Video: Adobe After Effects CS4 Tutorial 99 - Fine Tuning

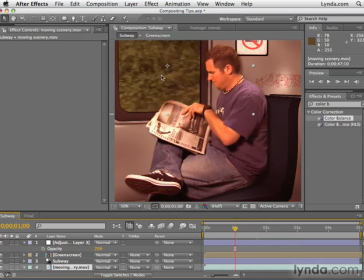[4:07]
It's a low quality footage, and again, it was shot out the side of a car while it was driving past it. So it's a little bit too sharp for a subway scene. It doesn't look like it's going fast enough. So I'm going to apply a fast blur effect to the moving scenery layer and just increase the blurriness a little bit.
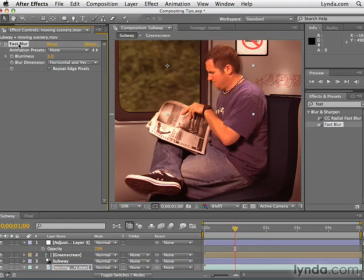[4:24]
Now, one of the things we could also do is select the effect and actually duplicate the effect by using the keyboard shortcut Command D or Control D on the PC. And then I'm going to change the blur dimension on the duplicate to horizontal. This will make it so that as you increase blurriness, it only blurs it horizontally.
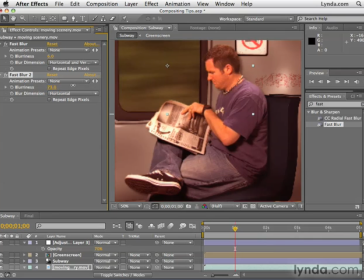[4:41]
This can create the illusion that we're actually going faster than we are. So if I took this down, this is probably a little bit too much, but if I took it up to somewhere around 60 or so, Now it appears that we're actually going really fast and there's blur. So even if I stopped on one of these frames, it appears that we're going past some scenery really quickly.
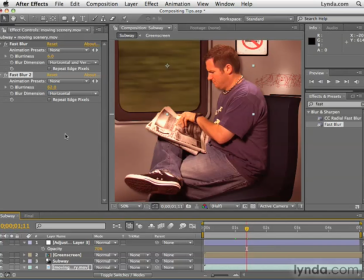[5:01]
So as you can see, in a pretty short span of time, we have definitely improved the overall look of our project. What I can do is click toggle switches and modes. And let me close up this adjustment layer here. And you can see all these effect switches. Well, these effect switches here in the timeline panel are like master controls.
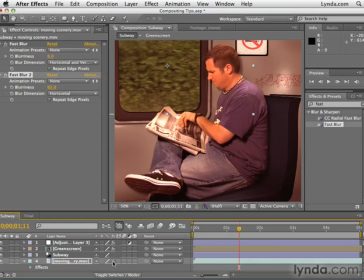[5:18]
So if I click the effects icon here in the timeline panel, it's going to turn off the visibility of all effects applied to this layer. So we can just quickly see the result of the project before these effects and after these effects. Now, while this could use some more tweaking, there's no comparison of how much better it looks than the original footage.
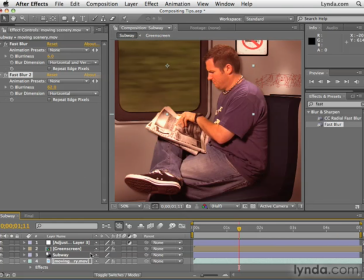[5:37]
And with that, we come to the close of this compositing chapter. And hopefully, the tips and techniques we've covered in this chapter will help you with your own projects.